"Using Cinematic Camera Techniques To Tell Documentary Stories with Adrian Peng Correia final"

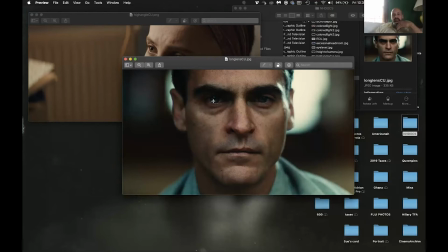2176s
And again, you see that this is almost directly if not directly in lens you know communicate something very very very powerful to me um now like is this appropriate for your subject this is what like when i
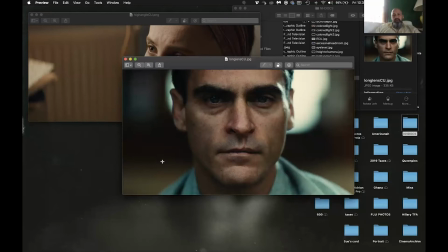2192s
think of like a classic long lines close-up i think of something like this and
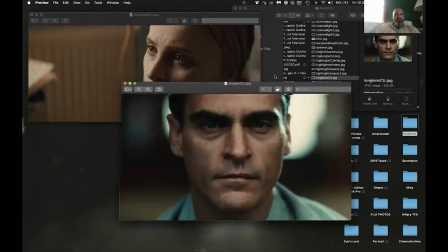2197s
uh this also ties into something in terms of highlights
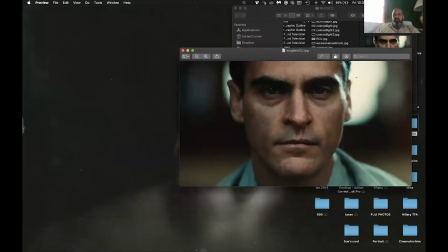2201s
um you know like if this was just a black space back here behind his head you know then it would just be his kind of face as the lone highlight and it would end up drawing all the attention directly just to this front part of the foreground of this image but because there's a highlight back here
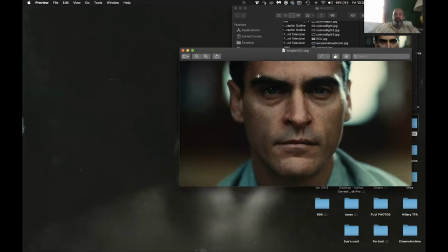2219s
you know you end up being able to separate his face and
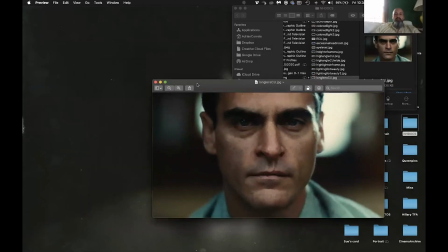2224s
create more depth because of the highlight so when if you're setting up backgrounds for long lens stuff or even just something where you were trying to create some kind of depth a highlight behind the head is actually a really good choice.
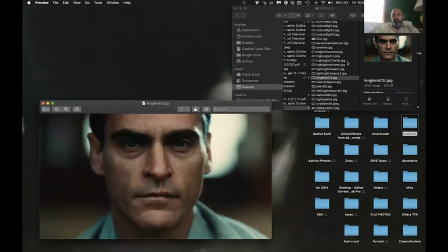2239s
If you look at something like your background, where is this? There's flat background. So here's an example of a flat background.
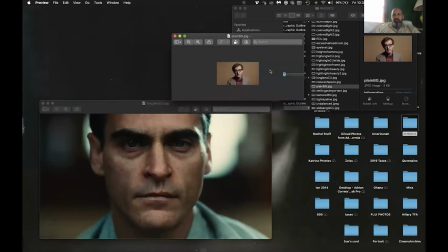2254s
Oh, this is a much smaller kind of thing, unfortunately.
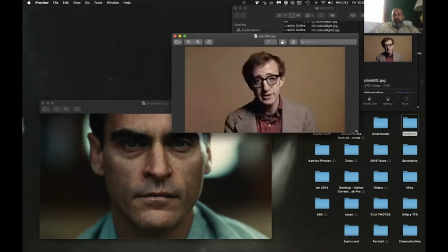2258s
So this is a shot of Woody Allen from one of his his films i'm sorry this is really shitty uh
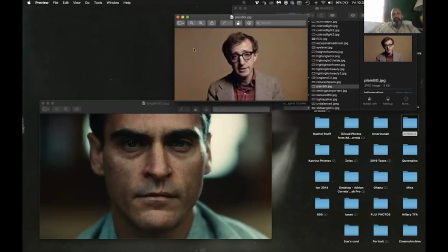2265s
quality but you can still tell the example in terms of depth you know this is a very flatly lit background you know like his everything is about the subject here everything not nothing
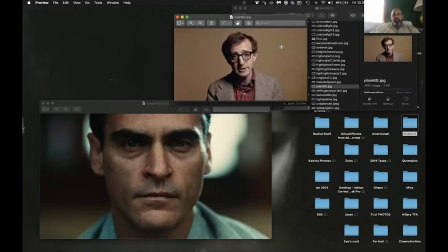2282s
about the setting and this is done for effect you know like shooting someone if you were going to shoot them on a no seam or something just like a blank wall you know there's nothing to distract the person from the audience from anything else but the face you know like looking here this
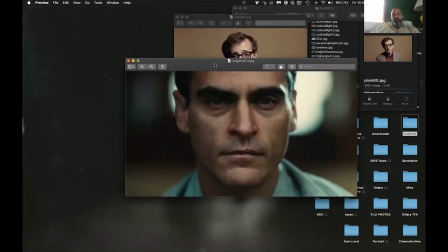2299s
is a much more dynamic close-up
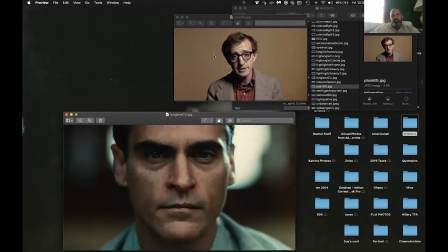2302s
but like if you're trying to pull away artifice and make it all about the person you know like you can choose a really flat background to be able to draw specific attention that doesn't distract the viewer in any kind of way not as cinematically pretty as
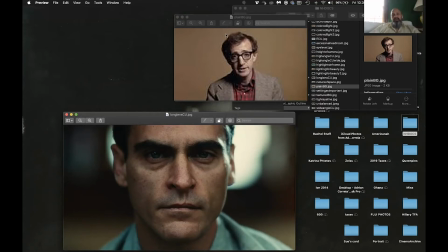2319s
something like this but the intent here I think is to keep this simply about the person and that's a choice it's not necessarily something that I would
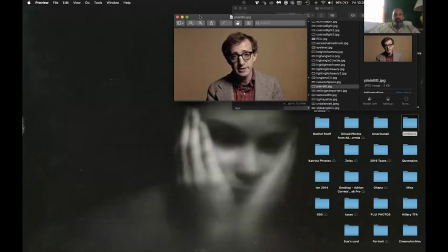2329s
qualify as cinematic but you know something choices can be cinematic simply because of the fact that you're not making any kind of large artistic endeavor out of it the simplicity of it actually ends up being being the thing so if you can look,
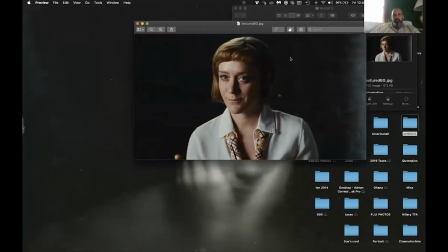2344s
there's another example of a interview type shot, you know, like there's not a ton of texture,
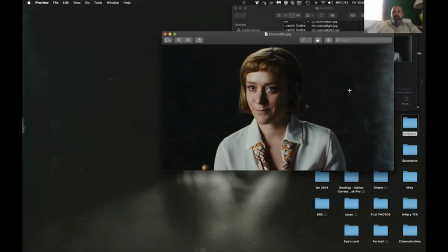2351s
but there's a slight bit of texture back here with the wall, but it's not lit very dramatically.
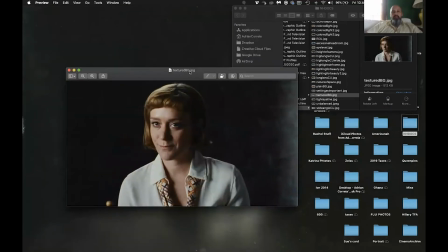2357s
And if you see like the example of not having that highlight in the background compared to the Joaquin Phoenix close-up.
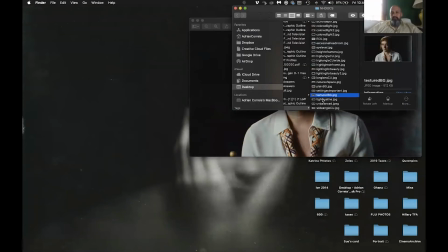2366s
Now, where is that guy? Long lens.